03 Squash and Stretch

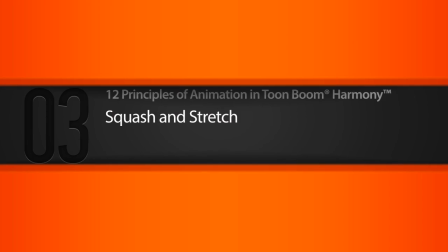(0:02)
In this lesson, we'll learn about the principle of squash and stretch.
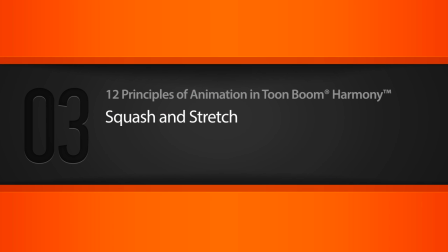(0:07)
So let's go ahead and get started.
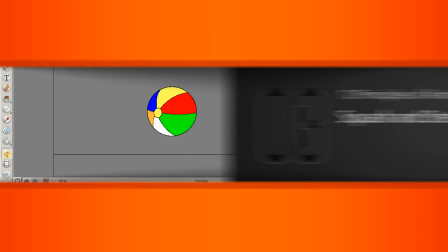(0:10)
All right, so here we have our animation of our bouncing beach ball that we created in the previous lesson where we were learning about timing and spacing.
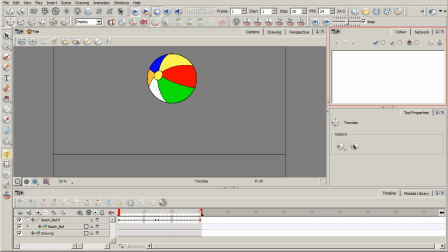(0:18)
So what can squash and stretch do for your animations? Well, to put it simply, you'll have something that feels a lot less rigid and more flexible. You can just breathe in a whole nother layer of life into whatever object or character, really anything that you're animating.
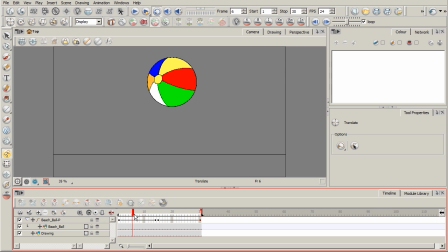(0:35)
So I'm going to go ahead and stop this and let's kind of scrub through and examine what we have currently. So basically, you want to look at the form at this point. It's just a circle, right? That's what this beach ball is here. The shape is a circle. It's a fixed shape as we move through time here.
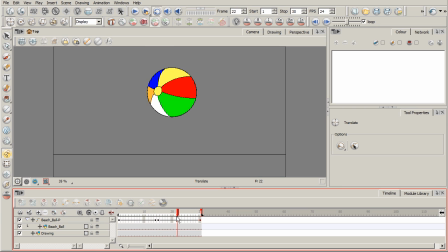(0:53)
That shape does not change as we have it right now. So it's very rigid, and that rigidness is really emphasized even further when it's moving. Our eye picks up on that. So to really kind of add a lot more believability to this, a lot more flexibility,
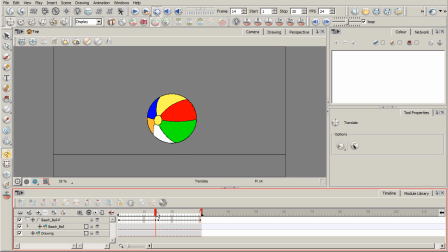(1:12)
just make it more interesting, we may want to squash and stretch this ball on different frames, okay? And of course, it depends on what it is you're animating, what it is you're trying to convey as far as the weight of the object, the buoyancy of it.
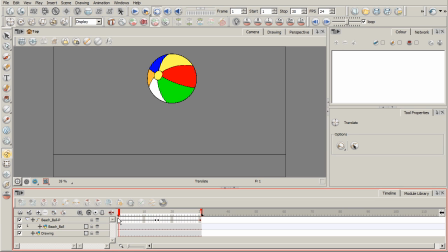(1:27)
So what I want to go ahead and do first is we're going to select the beach ball itself, so this beach ball layer. And on the first frame here, I'm going to go ahead and just set a keyframe. So I want to preserve the shape or the state of that ball on the first frame.
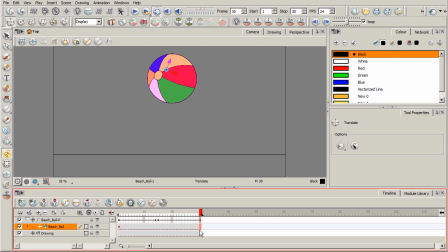(1:44)
I'll copy that keyframe. We'll place that on the last frame of our animation here. And then on frame 15 where the ball makes contact with our line here, or our ground plane, if you will, I'm going to go ahead and take my transform tool and I'm going to squash it down.
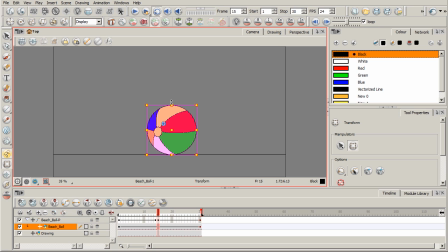(2:03)
So when you're in a squash position, this can really be a depiction of the form either flattened out due to some sort of great pressure, or it could be bunched up or pushed together. That's what you get when you squash something. So I may want to kind of come down from the top like this, starting to kind of squash it down.
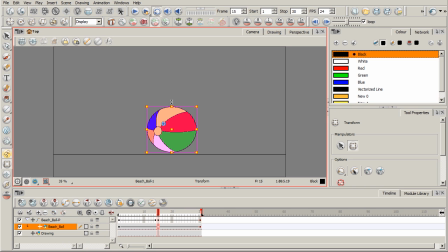(2:20)
And it really kind of depends on how extreme you want to go with it. It depends on what kind of ball it is you're dealing with in this case. Now, having done that, you don't want to just leave it at that. You want to think about the distribution of the mass, that volume. If you push down on it from the top, that mass has got to go somewhere else.
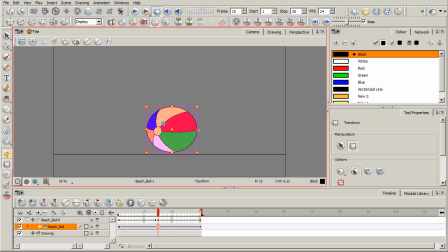(2:38)
It just doesn't disappear. So we want to come out from the side like this as well as a direct result of that. And that's something you can experiment just with a rubber ball in your hand by kind of squishing it. So maybe something like that. Now, having done this, I'm noticing that it's not touching the ground plane again.
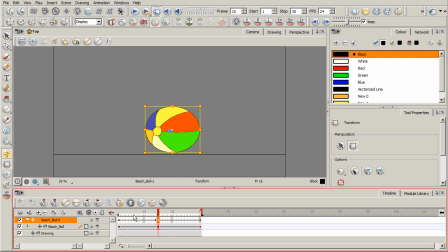(2:57)
So I'm going to come back up to that keyframe on our peg layer that we used to move the ball. I'm going to grab my translate tool from my advanced animation toolbar and pull that back down just right there. Okay, so what do we have so far? Well, we have our first and end keyframes, which basically have the ball in its perfect circular state.
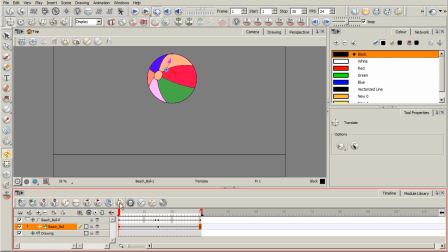(3:16)
And so we have interpolation taking in between those three keyframes. And so that's kind of what we're getting right now. So we're not quite there yet. Due to that interpolation, you can see how it's already starting to squish in midair before it makes contact with the ground.
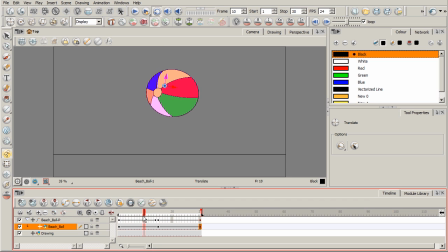(3:32)
That's not really natural. I don't want that. We really don't want that to happen until it makes contact. So we want to go to the keyframe right before in this case, and I want to stretch the ball out this time. So going back to my transform tool,
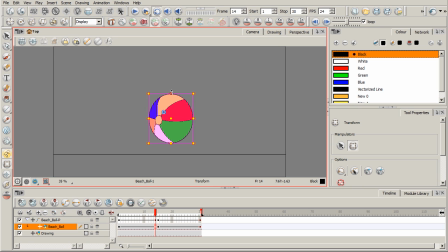(3:50)
we'll go ahead and kind of stretch it out. And again, as you do this, be just conscious of the volume of the object. So maybe something kind of like that.
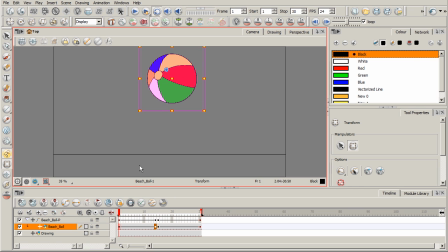(4:09)
All right, so I'm kind of liking how that's looking.
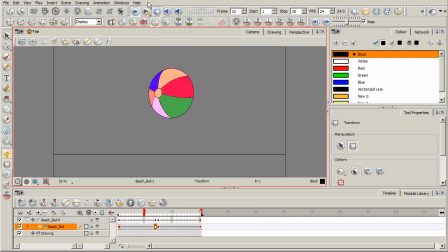(4:14)
So now it feels a lot more flexible, okay? So pretty interesting stuff. And you could keep on kind of going further, starting to refine it even more, maybe coming out beyond once it's squashed. And we could start to take it back more into its original state.
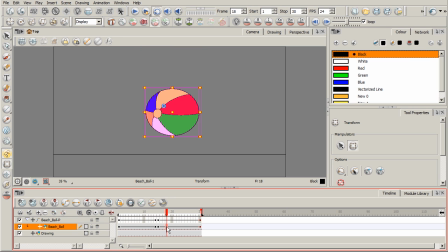(4:32)
So I could probably copy that end keyframe, maybe bring it right about, say here, paste it right there. You could maybe add just a little bit of stretching to it. And if we go ahead and play that, pretty cool stuff.
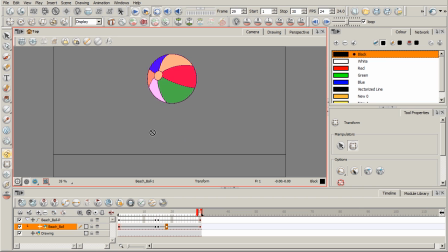(4:50)
All right, so you kind of get the idea of what we can do with squash and stretch. I want to show you another example of a character to kind of convey this in that regard.
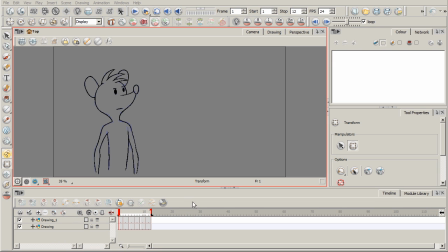(5:03)
So here's a little mouse character that I have, and basically if we scrub through, you can see I've got him kind of like shouting or yelling at something or someone. Just a real simple set of drawings here.
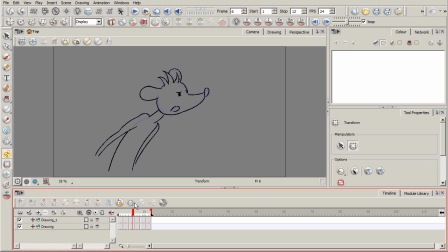(5:15)
But you can see how to really emphasize this action that I'm trying to present, this emotion, I'm stretching his body out as he's shouting, and it's stretching towards the direction of whatever it is he's shouting at,
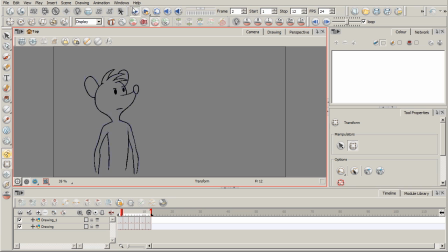(5:32)
okay? And we can just click play. It'll happen really quick, but you can kind of see that motion, like he's saying, hey, hey. Now, we could take this a lot further and add some squashing to this character, okay?
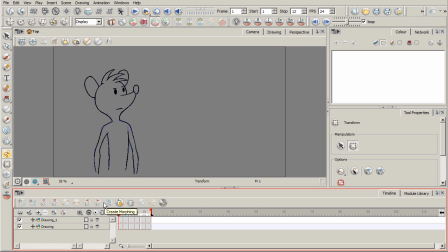(5:47)
To really kind of make it feel a lot more fluid, a lot more natural. Now, I'm going to show you just one drawing to kind of get the point across. I'm not going to do all the in-betweens, but I will show you kind of the finished product. I'll pause the video and bring that up. So let's go ahead.
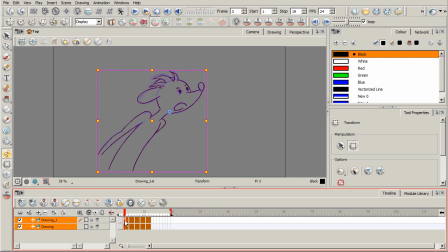(6:04)
I'm just going to take all of these drawings right here, and I'll just move them over a couple of cells. I'm going to delete those there as having extended the exposure, having done that. And I'll turn on my onion skin, and actually while we're at it, let's switch to drawing mode.
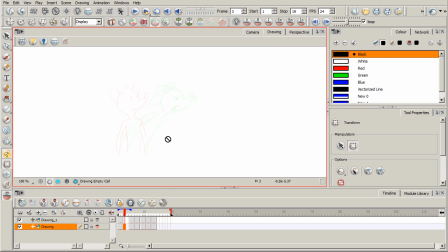(6:21)
I think it'll be a little bit easier to see just with that white background. And I'll zoom in here a little too.
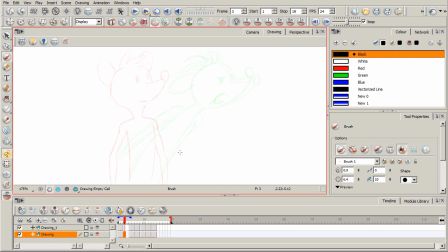(6:28)
Okay, so here he is in his just upright state, kind of neutral state before he goes into that stretched out position. So I may want to kind of squash his body down. And so when I mean squash, it doesn't mean necessarily I'm squishing him or flattening him out,
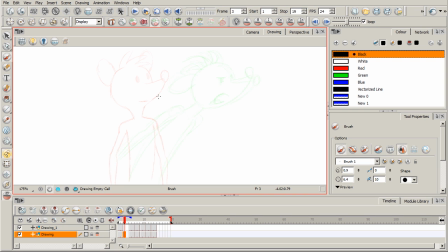(6:47)
but just the pose itself is kind of compressed down. So I'll kind of draw what I would think might be the extreme pose, kind of the maximum point of his body doing that. So his head may be like kind of right here. I'll keep this pretty sketchy, just kind of drawing this pose.
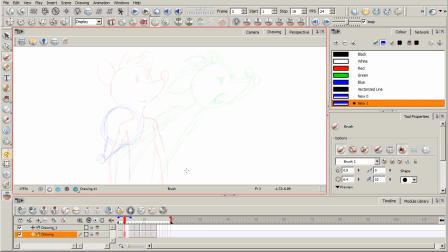(7:07)
I'll pause the video and bring up this example where I've got additional in-betweens to kind of smooth it out a little bit more. So his head might be right about here. And if he's coming down like this, we'll probably have some drag on the ears and the hair.
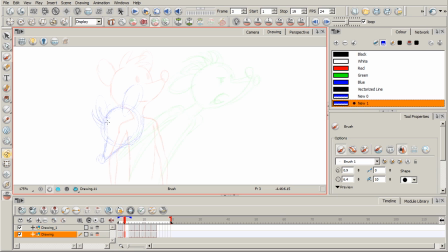(7:25)
And that's really another principle that we are going to talk about in this course, where you have a little bit of drag like that. So kind of overlap and follow through.
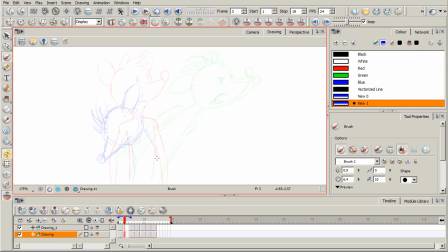(7:38)
That's another principle. We'll be talking about that later on. So something kind of like this, where his body's kind of coming down. Might have a kind of a bend to the body. Arm might be kind of up like that.
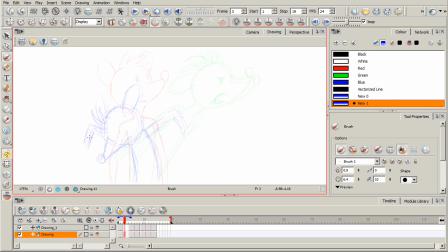(7:55)
Might see part of the other arm back there. So he's kind of going into that. And, you know, just thinking about even having the eyes closed, kind of a little bit of compression just kind of right there. So he would go into this pose before leading into that stretched out pose.
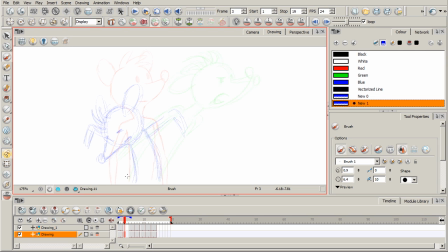(8:12)
And so this will give us something that feels just a lot more fluid and flexible.